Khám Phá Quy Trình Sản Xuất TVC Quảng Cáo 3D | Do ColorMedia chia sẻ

Một điều nữa là ánh sáng trong cảnh 3D cũng cần được đặt cẩn thận để làm nổi bật sản phẩm và tạo ra cảm xúc cho khán giả. Ở bước thứ tư đó chính là tạo animation 3D. Ở bước này thì các nhân vật sẽ được làm cho chuyển động này, diễn xuất này và tương tác với bối cảnh.
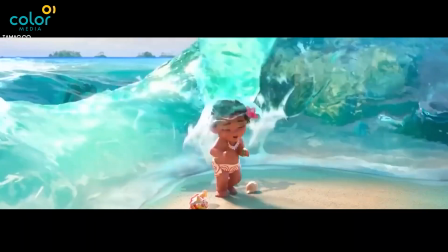[4:20]
Và đây là bước khá là quan trọng để làm cho các nhân vật trở nên sống động và câu chuyện trở nên hấp dẫn hơn. Nếu như các bạn đã từng xem quảng cáo của Vinamilk, thật là sung sướng khi được sống nơi đây. Đây là một quảng cáo sữa rất là nổi tiếng, và những chú bò trong quảng cáo này thì được làm tạo chuyển động animation 3D, làm cho cảm giác nó rất giống với những chú bò thật.
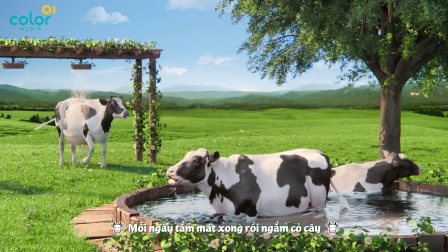[4:40]
Đó là cái lý do mà quảng cáo này trở nên viral như vậy.
Mỗi ngày tắm mát, sau trời ngắm cỏ cây, ăn uống no say, mát xa hông tới ngày đây.
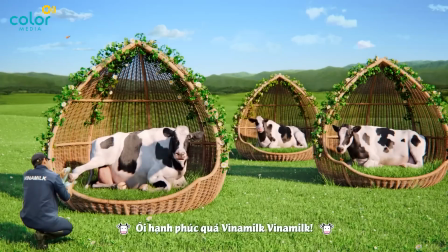[4:49] Ôi hạnh phúc quá, Vinamilk, Vinamilk.
Bước cuối cùng đó chính là dựng video 3D. Thì ở cái bước này thì biên tập sẽ nhận các cái video animation 3D để tạo nên một video hoàn chỉnh. Và đây chính là cái bước của mình, bởi vì mình chính là một hậu kỳ của Color Media.
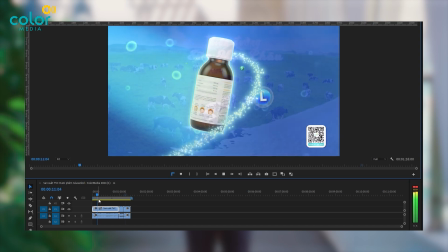[5:05]
Ở bước này mình sẽ tạo video xong rồi mình sẽ cắt ghép hình ảnh, âm thanh làm sao mượt mà nhất, và sau đó sẽ hoàn thiện thành một TVC 3D.
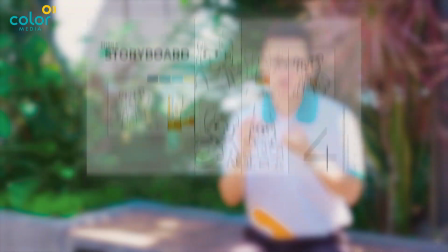[5:12]
Do cái độ phức tạp trong cái việc thiết kế nhân vật này, bối cảnh, diễn xuất thì thời gian nó sẽ trung bình từ 4 cho đến 12 tuần tùy vào độ phức tạp của dự án.
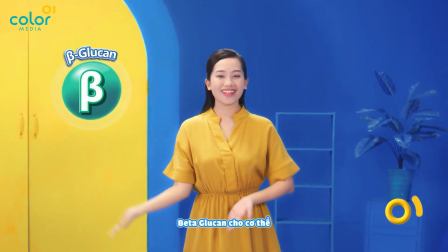[5:20] Bổ sung kẽm và lysin, vitamin C, beta glucan cho cơ thể, hỗ trợ ăn ngon,
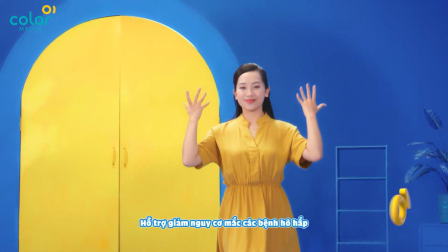[5:28] hỗ trợ nâng cao sức đề kháng, hỗ trợ giảm nguy cơ mắc các bệnh hô hấp.
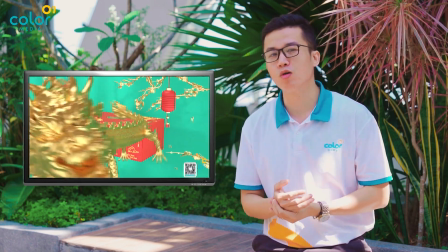[5:33]
Thì để đánh giá một TVC hiệu quả và thành công thì chúng ta sẽ phải dựa trên yếu tố đó là khả năng thu hút cũng như là khả năng chuyển đổi ra đơn hàng cũng như là gia tăng khách hàng của TVC đó. Nếu như TVC 2D thường mang những cái biểu tượng đơn giản này với thông điệp dễ gần và dễ tiếp cận và mang màu sắc vui tươi, thì ngược lại TVC 3D mang đến hình ảnh sống động,
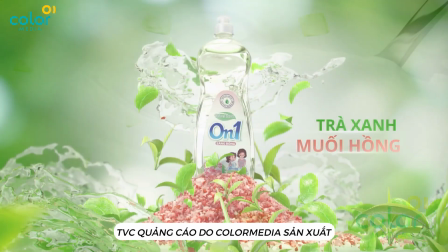[5:50]
chân thực hơn và giúp nổi bật sản phẩm qua các chi tiết tinh tế. TVC 3D thường được dùng cho các sản phẩm cần độ chính xác cao hoặc tạo cảm giác hoành tráng.
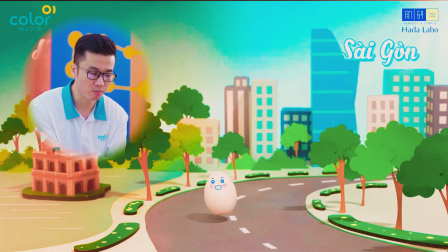[5:58]
Ví dụ như là quảng cáo sữa rửa mặt của Hadalabo sử dụng hình ảnh quả trứng để tượng trưng cho làn da phụ nữ.
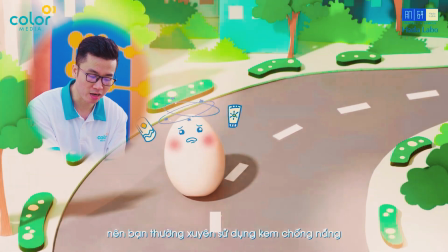[6:05]
Thì với nội dung nhẹ nhàng vui nhộn thì quảng cáo này khá là thành công nhờ hình ảnh dễ thương và kịch bản dễ hiểu,
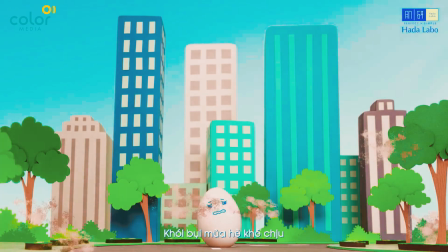[6:10]
thể hiện thông qua lượt xem và lượt tương tác trên mạng xã hội.
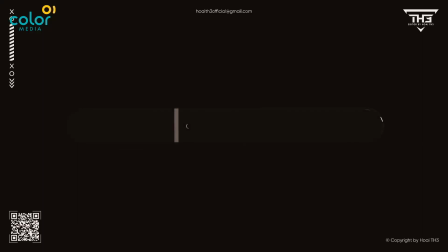[6:14]
Ví dụ như là TVC 3D của Samsung cho dòng S22 Ultra thì có hình ảnh sắc nét,
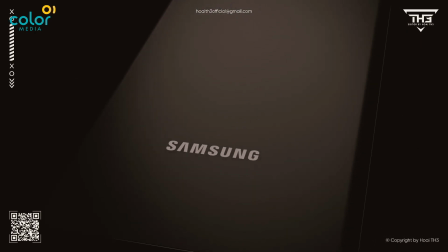[6:19]
kỹ xảo mượt mà và ánh sáng hoàn hảo, thì đó đã làm nổi bật sản phẩm này. Đây là một trong những TVC thành công nhất của Samsung. Và tiếp theo là những lưu ý khi lựa chọn TVC 3D cho doanh nghiệp. Thì đây là những lưu ý.
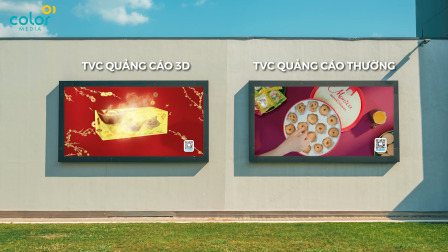[6:30]
Đầu tiên là về mục tiêu chiến lược. Nếu như các bạn muốn một TVC dễ tùy chỉnh thì các bạn có thể lựa chọn TVC quảng cáo thông thường.
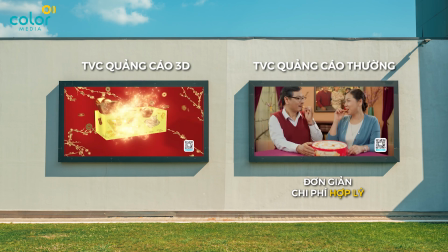[6:37]
Còn nếu như mà các bạn muốn những cái TVC mang tính độc đáo này, gây ấn tượng cao thì các bạn hãy chọn TVC 3D. Tuy nhiên hãy lưu ý vì giá thành của nó rất là cao. Nếu như các bạn là đang kinh doanh những cái ngành mà cần những cái sản phẩm thể hiện được cái chi tiết cũng như sự sống động, ví dụ như là bất động sản này,
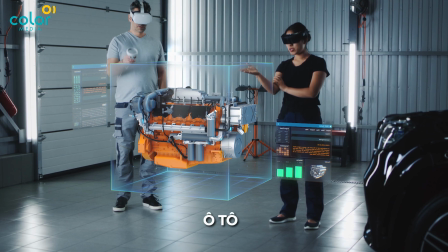[6:52]
công nghệ, ô tô này, thì các bạn hãy dùng video 3D. Tiếp theo là về đối tượng khách hàng.
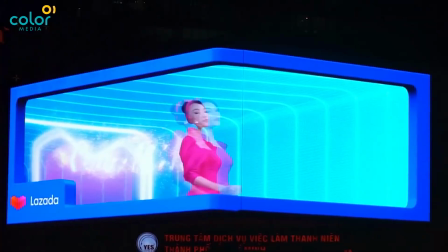[6:56]
Nếu như video 3D sẽ phù hợp với đối tượng trẻ, yêu thích sự tỉ mỉ, chân thực trong từng quảng cáo,
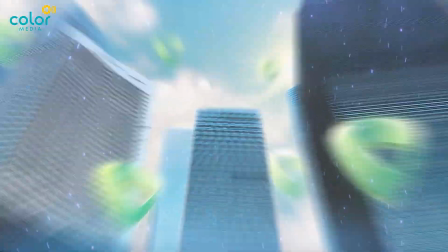[7:01]
thì video 2D sẽ phù hợp với những đối tượng trung niên, yêu thích sự đơn giản, dễ gần và dễ hiểu.
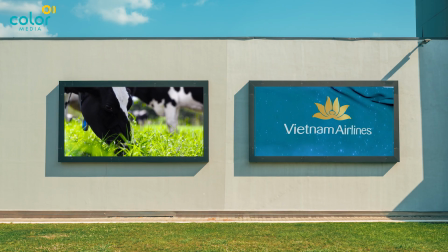[7:06]
Tóm lại, tùy vào mục tiêu, ngân sách, đối tượng và khách hàng thì các bạn có thể cân nhắc lựa chọn giữa hai hình thức này để có những cái giải pháp truyền thông phù hợp nhất nhé. Và vừa rồi mình đã cùng với các bạn khám phá thế giới video 3D đầy hấp dẫn và sáng tạo. Và đến đây cũng là kết thúc video rồi. Rất cảm ơn các bạn đã dành thời gian theo dõi video này. Và nếu như các bạn thấy hay, các bạn có thể để lại một like, comment hoặc subscribe để ủng hộ kênh. Và nếu như các bạn đang có nhu cầu làm những video quảng cáo 3D đầy sáng tạo và hấp dẫn như vậy, các bạn có thể liên hệ ngay Color Media. Và đến đây đã là kết thúc và xin chào, hẹn gặp lại.